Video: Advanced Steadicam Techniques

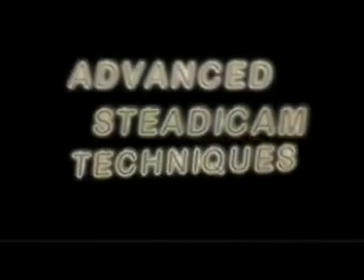35s
Volume 5, Advanced Steadicam Techniques. Workshop instructor Jerry Holway is a Steadicam master.
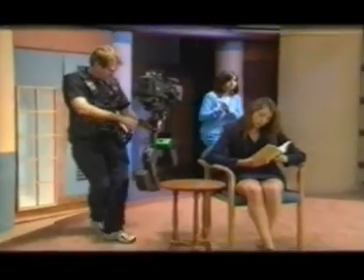43s
He teaches Steadicam workshops throughout the States and abroad.
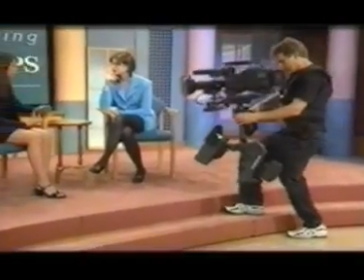48s
His experience on feature films such as Donnie Brasco, In Dreams, The Apostle,
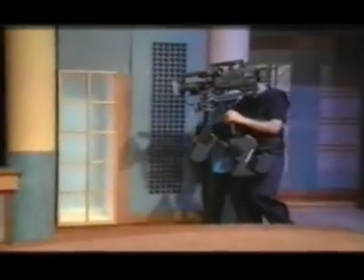57s
My Fellow Americans,
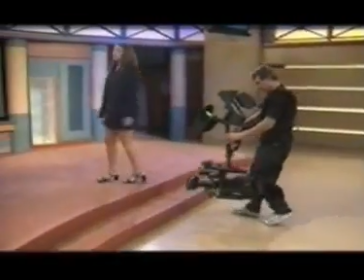60s
The Long Kiss Goodnight, and many others establish him as an expert Steadicam instructor for this award-winning workshop. Why use the Steadicam? Well, for one thing, it's like a handheld camera, but it doesn't have that jitteriness of a handheld camera.
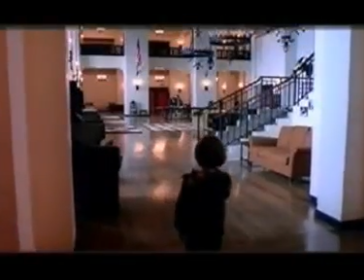77s
It's a much more natural and human view of the world. When you move a Steadicam through space, it's the way you might go through that same space.
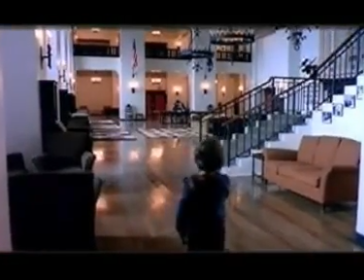87s
And that's one of the primary reasons for using a Steadicam.
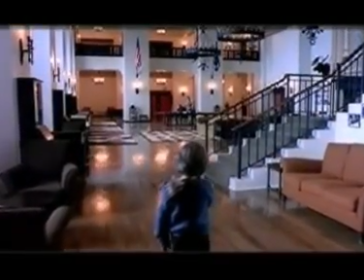91s
Second reason is the Steadicam can accelerate through space faster and more precisely than any other object. You can't accelerate a dolly as fast as you can a Steadicam, nor can you stop it.
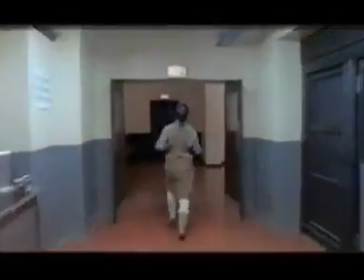102s
So you can have a lot of energy with a Steadicam, and some of the shots that we'll see later have that kind of energy.
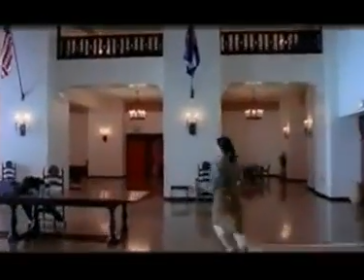109s
A third reason to use a Steadicam might be that there is no other way to get a camera into that space, or a camera other than a handheld shaky one. The floor might not support it, or you might be going up on a set of risers like we have behind me. You might be in a space that's too tight to put in another camera,
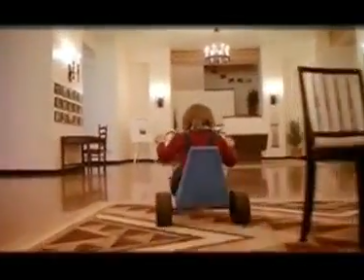130s
or simply there's not enough time to get a larger camera or a crane or something like that to the space that you're working in.
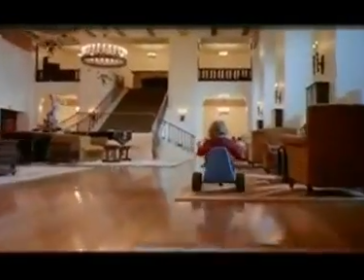138s
So sometimes the Steadicam is there to solve a small problem, and sometimes the Steadicam is used to
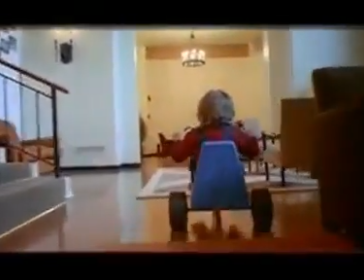143s
give a sense of a certain quality to the image, a certain emotional quality.
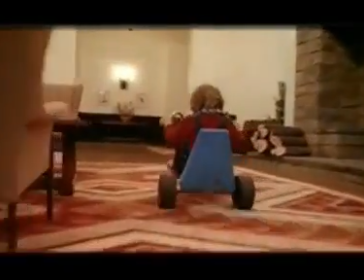148s
That's the part I like best, this emotional capability of the Steadicam.
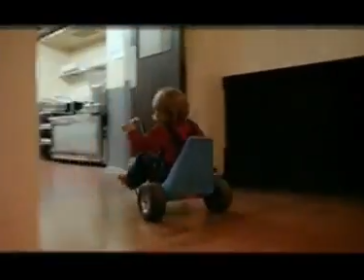152s
You can be elegant, you can be cold, it just depends on the way you move the thing. Sometimes one is forced to work alone as a one-man band, and there are certain drawbacks to that, especially in film, but also in video. It's much harder to get focus correct. It's a lot more things to take care of. It's a lot more things that you have to worry about because you're doing it all by yourself. If you have an assistant, you can leave a lot of things to him. They can build the rig for you, they pull focus for you, they handle the camera, they can worry about a lot of things. They can get you water, for God's sakes. And having some of those mechanical problems removed from you leaves you freer to focus on what you're doing. I generally consider myself a camera jockey. I'm carrying around a frame, and the fact that that frame is film or video is largely irrelevant. If I know something's going to go to TV, it tends to be a little bit more of a close-up medium. The shape of the frame is different.
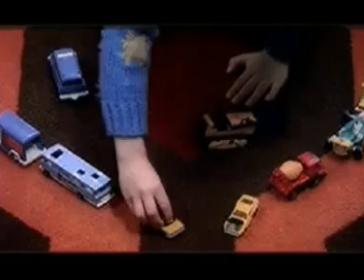221s
If I know something's going to, a theater and I have to worry about it being 40 feet high, then I have some other concerns.
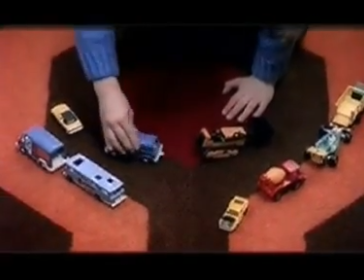229s
But largely,
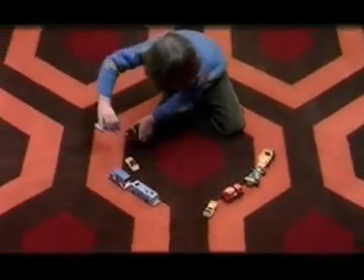231s
I'm carrying around a frame, and what I do in one medium is very similar to what I do in another.
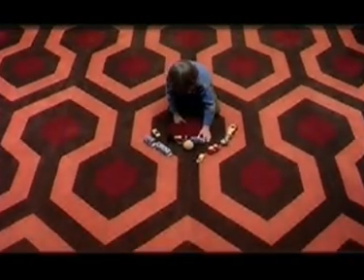238s
I find that I'm using longer and longer lenses, as well as short,
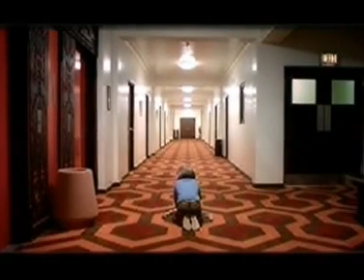244s
very short, super wide, regular, normal lenses and everything else.
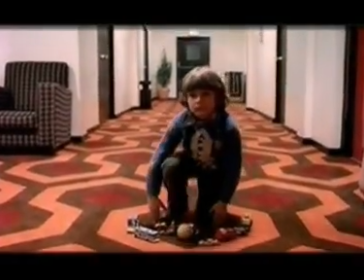249s
I don't particularly like to be hampered by one set of lenses or one kind of look.
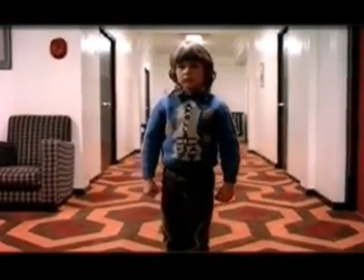255s
I find wandering around in wide angle somewhat boring.
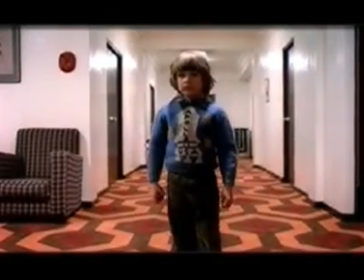260s
It's useful for shots that are dealing with moving through space, but it's not useful for a lot of people shots.
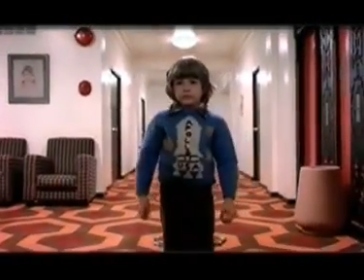266s
And it's great to walk around with extremely long lenses in 35, say a 50, a 75, or even 100.
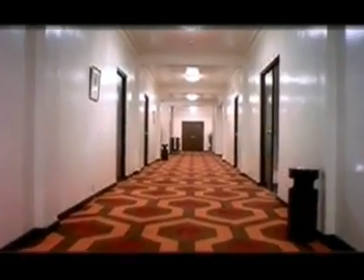275s
It's great to be able to move through space with those lenses. One great problem that goes away when you have a long lens is there's no horizon to worry about.
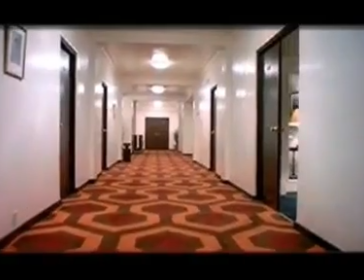282s
So you get a little bit of this in there, nobody sees it.